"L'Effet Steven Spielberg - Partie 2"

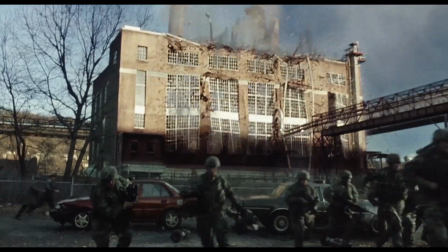16:49 Comme celle-ci par exemple, une façade d'usine à l'échelle 1/12.
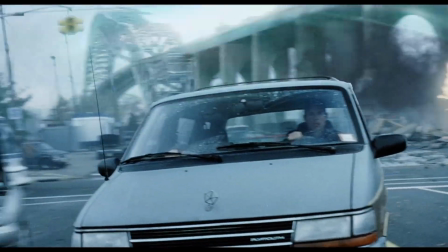16:56 La plus importante destruction en 3D est le renversement de l'autoroute sur ce plan.
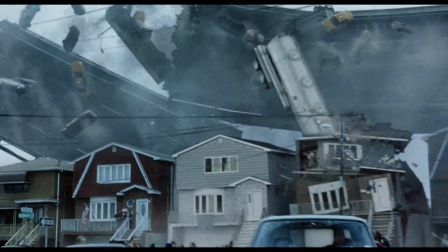17:00 Tout le reste est en maquette, avec aussi plein d'éléments pyrotechniques, de poussière et de débris importés ou filmés sur fond bleu séparément.
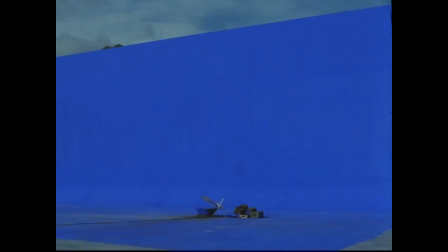17:07 Il faut imaginer ce plan comme un immense puzzle comportant des centaines de pièces, réelles ou virtuelles, à assembler.
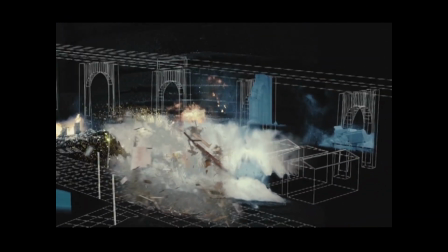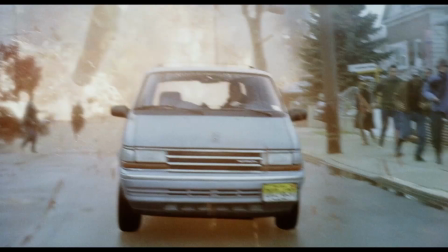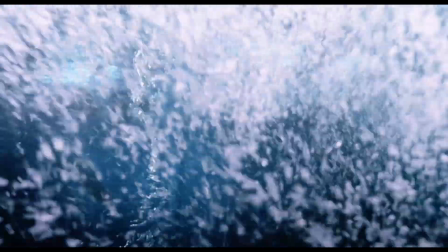17:25 La séquence du ferry montre une maquette de bateau à l'échelle 1/8, notamment quand il se retourne.
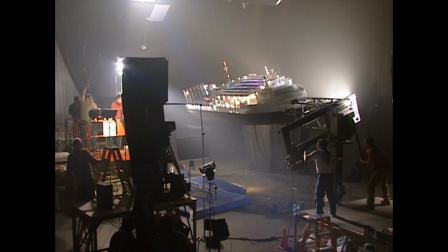17:31 Pour certains plans sous l'eau, il est filmé en dry for wet, comme on l'a vu pour les séquences sous-marines de AI.
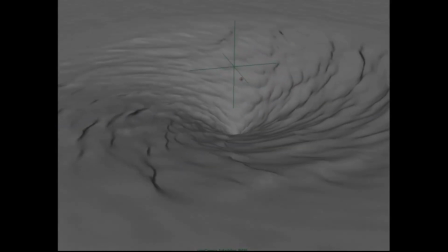17:36 Par contre, l'eau est complètement virtuelle sur plusieurs plans où le bateau se fait attaquer.
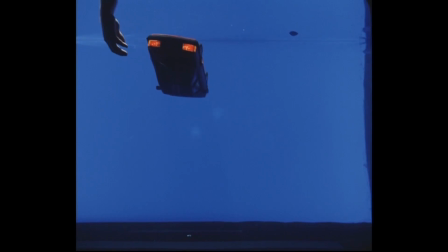17:42 Il y a de la pyrotechnie, des acteurs et voitures sur fond bleu, de la full 3D, etc. Les plans changent de technique à chaque fois et, comme dit précédemment, sont des puzzles de plein d'éléments différents.
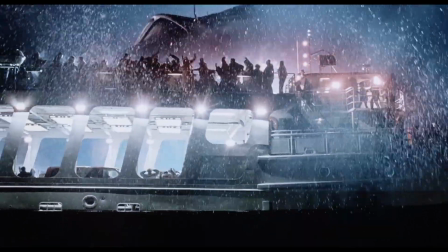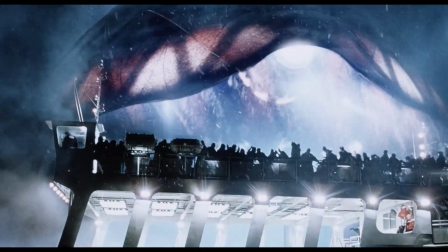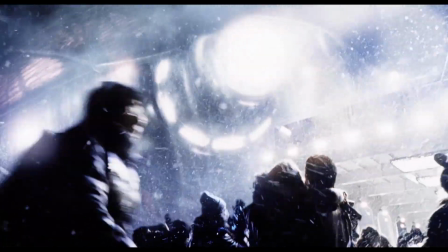18:02 Après la noirceur de la guerre des mondes et de Munich,
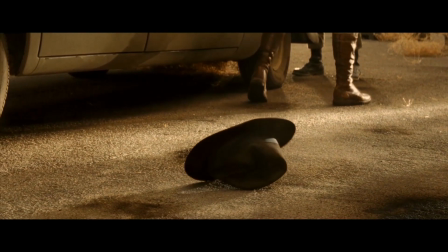18:05 Spielberg décompresse en réalisant Indiana Jones 4 en 2008 pour son ami George Lucas, le créateur de la saga, qui tient d'ailleurs absolument à voir des aliens dans le film.
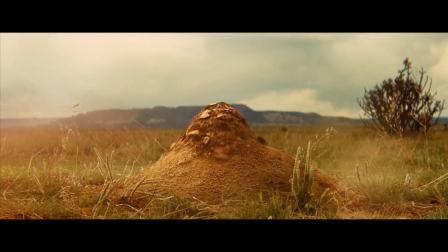18:14 Il s'agit du dernier long métrage de Spielberg dans cette époque de l'équilibre technologique, et surtout selon moi, ses effets spéciaux les moins intéressants.
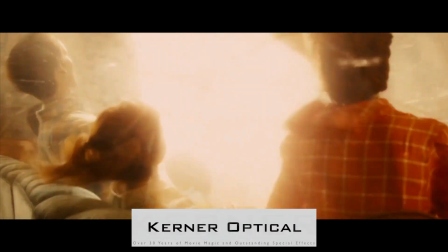18:22 Alors dans celui-là, il y a toujours quelques maquettes, conçues et filmées par Kerner Optical, la division maquettes et miniatures d'ILM, qui fermera ses portes en 2011.
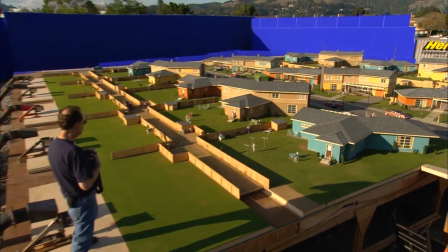18:31 Ils font une maquette à l'échelle 1/8 pour la ville fantôme d'essai nucléaire lorsqu'elle explose.
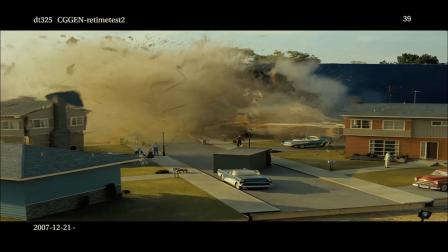18:36 Ne pas oublier que la 3D intervient pour amplifier la destruction avec de la fumée et des débris en plus.
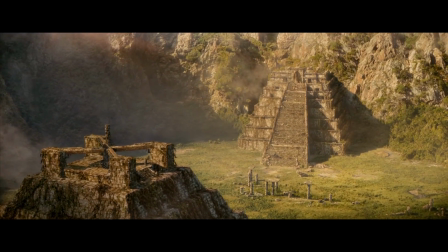18:42 Mais il y a également le temple d'Akator, et pour celui-ci, la méthode n'est pas tout à fait de la filmer pour l'intégrer dans les scènes,
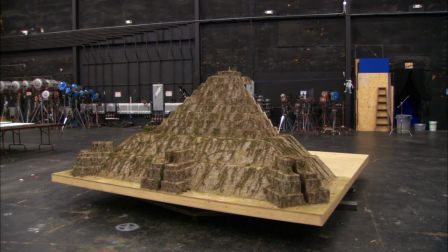18:48 mais plutôt de prendre des dizaines de photos de tous les angles pour les projeter sur le modèle 3D du temple.
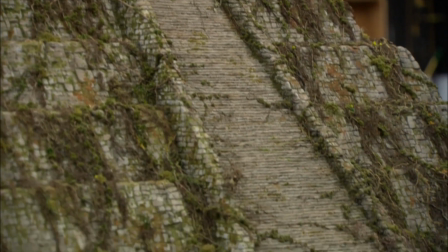18:53 Ça s'appelle du camera mapping, comme on l'a vu dans une première partie avec le matte painting de Hook en 91,
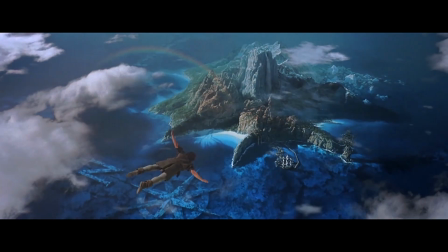18:58 qui était aussi projeté sur un modèle 3D, sauf que c'était la première fois qu'il faisait ça pour un long métrage.
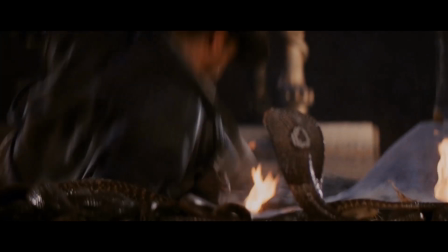19:04 Les précédents Indiana Jones avaient pour tradition de faire confronter les personnages à des animaux et insectes.
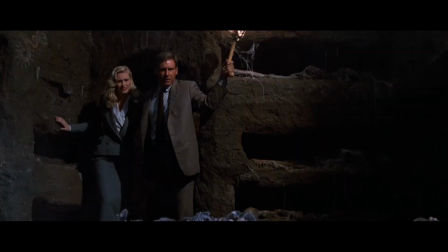19:09 On avait les serpents dans le premier, les insectes dans le second, et les rats dans le troisième, à la fois réels et robotisés quand ils prennent feu.
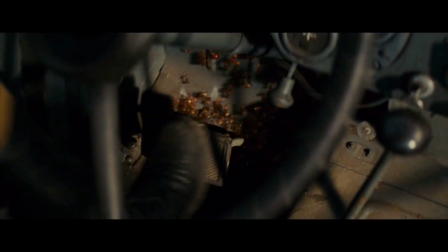19:17 Le quatrième film est définitivement ancré dans son époque, puisqu'il s'agit cette fois de fourmis rouges, virtuelles.
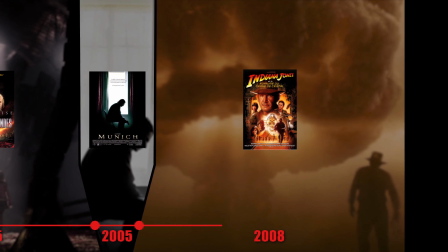19:24 J'ai dit en intro d'épisode de la première partie qu'il s'agissait du film avec les effets visuels les moins réussis de la carrière de Spielberg.
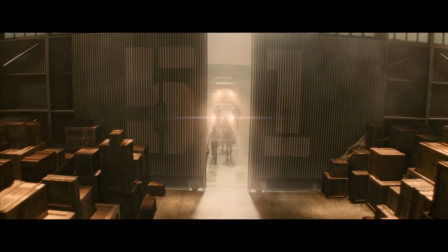19:30 Ce qui ne fonctionne pas, selon moi, évidemment, vient en grande partie de la photographie et de son étalonnage.
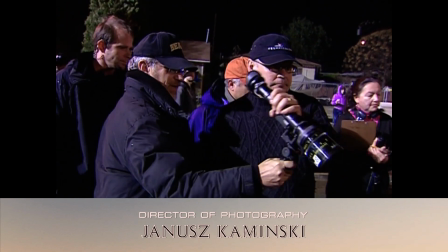19:36 Janusz Kaminski, directeur photo attitré de Spielberg depuis la liste de Schindler en 93,
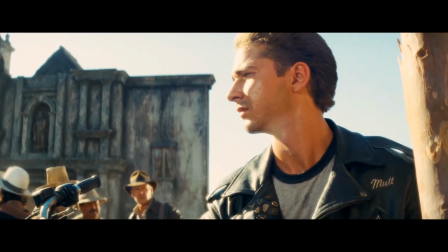19:41 apprécie particulièrement de faire ressortir les zones blanches de l'image, de les faire baver, de leur donner un aspect éclatant et un peu délavé.
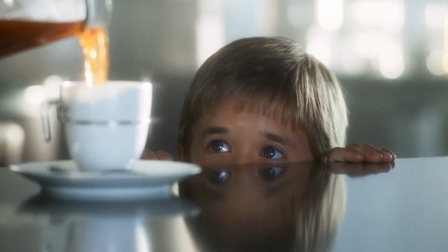19:48 Ça peut justifier une forme d'onirisme, c'est parfois discret et intéressant.
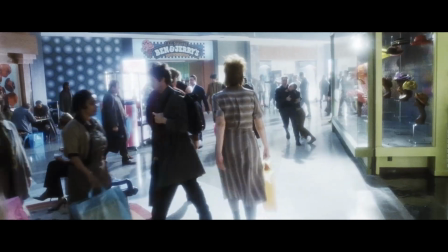19:52 parfois beaucoup moins discret comme dans de nombreuses scènes de Minority Report par exemple, où je trouve que c'est clairement abusé.
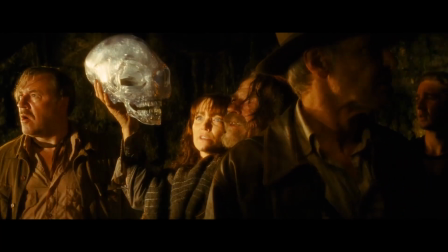19:58 Mais le problème de ce quatrième Indiana Jones est que je trouve que le style de photo ne fonctionne pas du tout pour ce film en particulier, contrairement à AI, Minority Report ou La Guerre des Mondes.
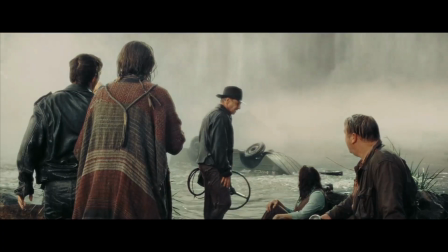20:07 Pendant quasiment tout le film, les acteurs sont éclairés comme dans une pub, et le pire dans tout ça est que l'on a vraiment l'impression de voir une image numérique, du début à la fin,
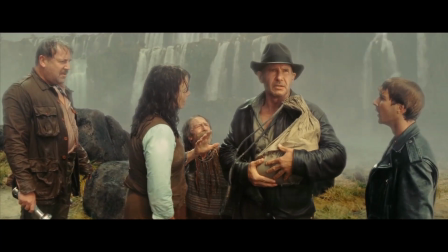20:14 alors que c'est tourné sur pellicule, comme tous les films de Spielberg. Heureusement qu'il y a les flares anamorphiques pour nous le rappeler.
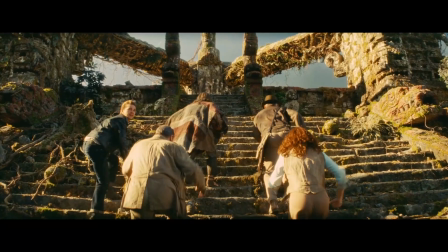20:22 Quand on compare avec les précédents films, c'est pas le même délire. Les plans donnent globalement l'impression d'être toujours tournés en studio, même quand c'est pas le cas.
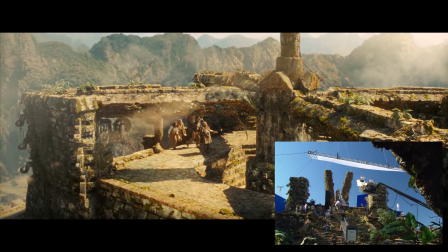20:29 Donc si de base, avec en plus ce style d'éclairage, les plans sont artificiels, les incrustations et les CGI sonneront sûrement artificiels également.
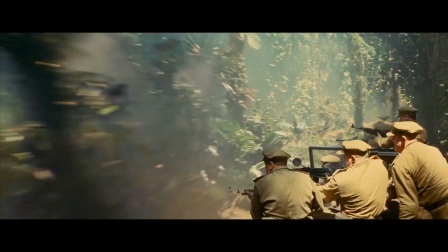20:40 La séquence de course-poursuite est symptomatique de ce problème. Des images ont été tournées dans une jungle, mais beaucoup d'autres plans ont été tournés en studio.
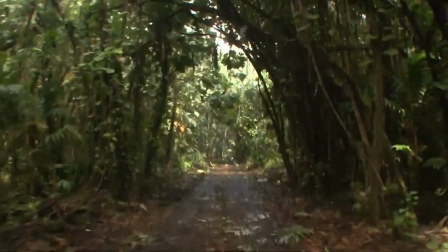20:48 Pour les plans sur fond bleu, l'arrière-plan est la vraie jungle filmée par plusieurs caméras.
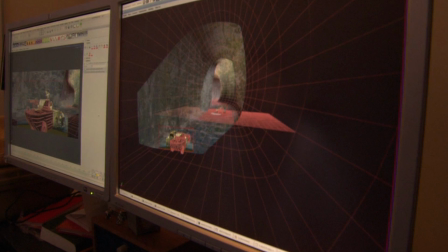20:52 Les différents angles sont ensuite assemblés pour créer un panorama à 180 degrés dans une scène 3D.